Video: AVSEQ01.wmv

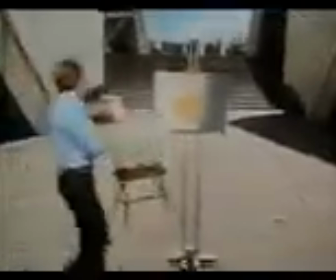The camera can be used to disorient the audience intentionally.
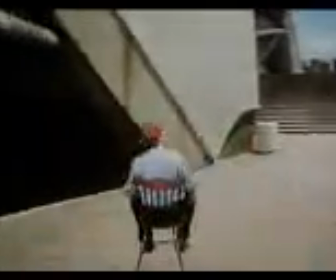Often we want them to feel unstable or shaken or exhilarated.
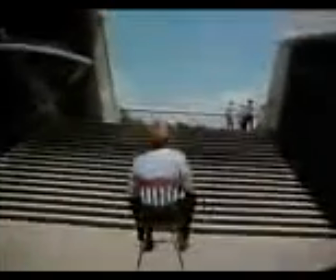But what I want to stress here is that the rougher and more disoriented the camera becomes,
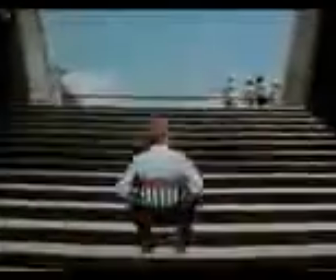the harder the audience must work, and I mean work, to maintain their sense of equilibrium.
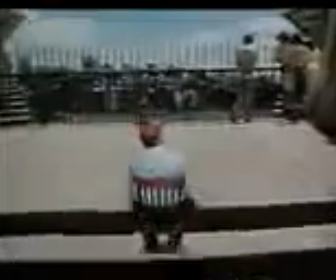As I said before, our own experience of the world is of a solid, fixed environment.
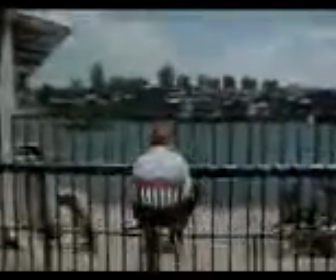We are rarely conscious of it bouncing around in front of us as we walk or run or move.
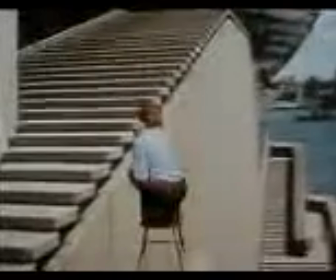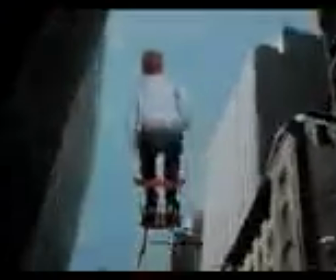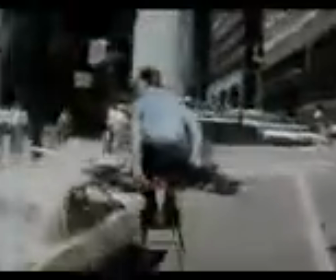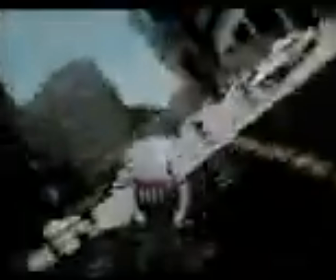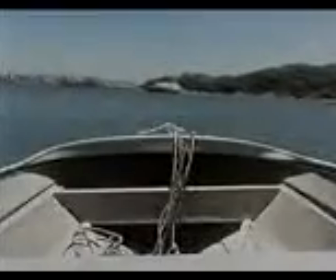Let's look again at the situation with the rocking, disoriented horizon.
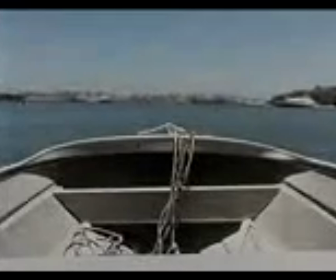If we want to imitate normal experience here, the camera must move independently of the boat,
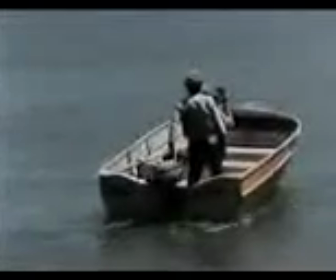so Don is hand-holding it, using his own sense of balance to keep the camera level.
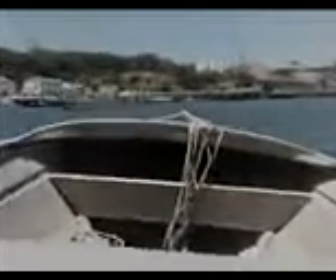Now the boat is rocking, and the horizon appears steady.
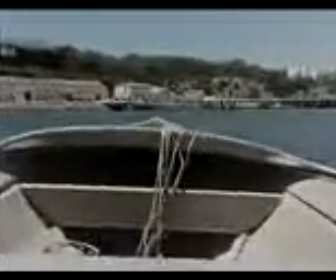Hand-holding is one of the most misunderstood techniques. Some people will hear nothing against it, believing it's the only way the camera can be free, and yet other filmmakers avoid it wherever possible. Its success depends very much on the skill of the operator, and with some cameras like the Eclair NPR or the Arriflex BL here, physical endurance rather than strength plays an important part.
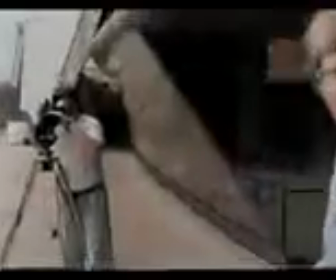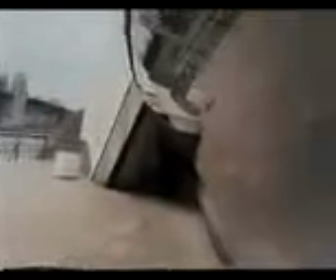The main misunderstanding is the idea that the camera becomes part of the person holding it,
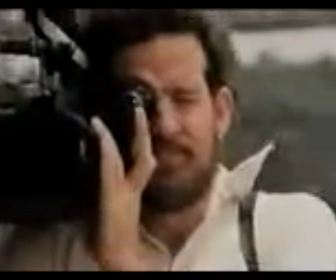an extension of the operator's body, seeing and experiencing the world as he does.
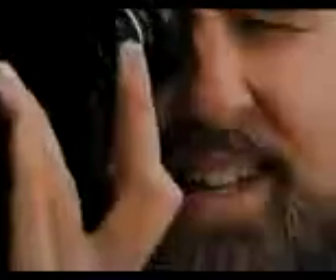And of course it's not as simple as that.
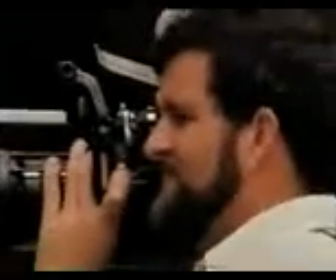Don experiences the world with all his senses while he looks through the camera, but it only records an image.
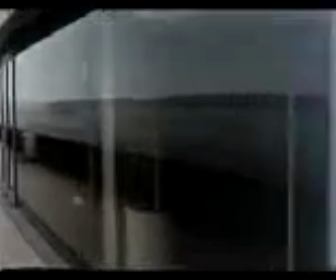So Don must create with the camera what it looks like to walk through the world.
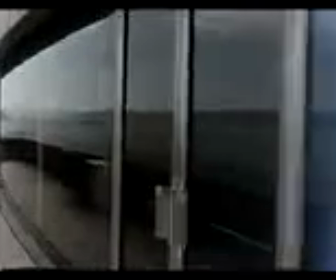He must become part of the camera. The camera is not the filmmaker's eye.
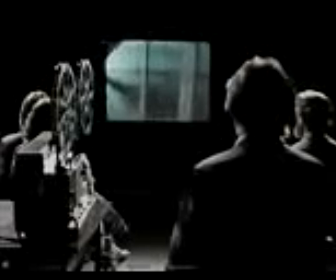It is more like the eye of the audience. They are inside the camera, looking out.
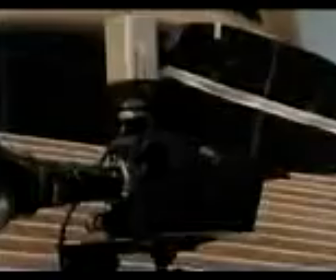That's one of the advantages of the camera mounts developed recently, which isolate the camera from the body of the operator.
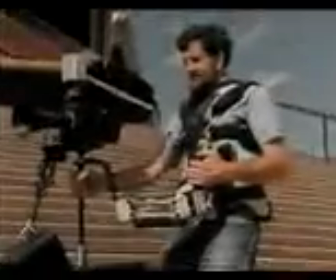The Steadicam and Panaglide systems allow the camera to float in space, oriented to gravity.
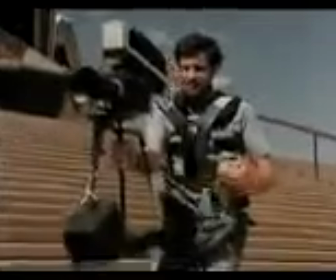The weight of the camera and its television monitoring system is supported by the operator via a jointed arm,
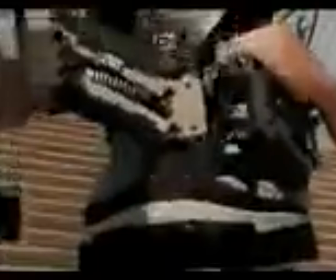which incorporates a system of springs. And so the camera is effectively isolated from the operator's jolting and bouncing.
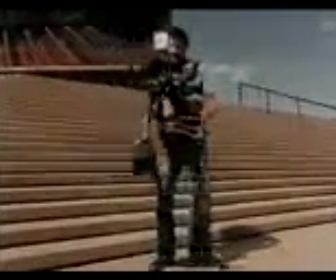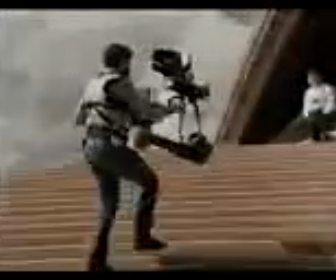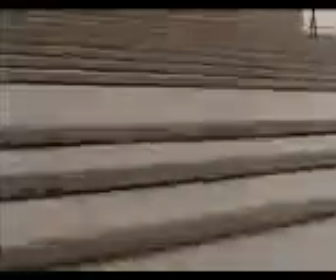This is the shot taken by that camera. As you can see, it's remarkably steady.
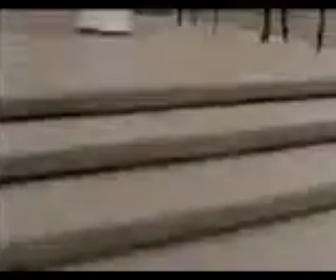It is possible to walk with the camera without a trace of that familiar handheld look.
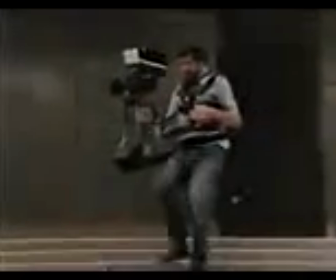Over rough ground or stairs, the system is particularly successful.
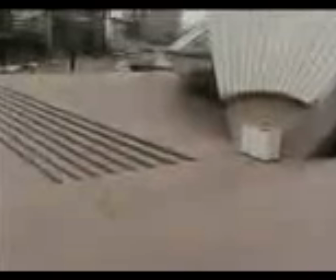Camera mounts like this Steadicam come closest to simulating our own experience of the world because they orient the camera to gravity.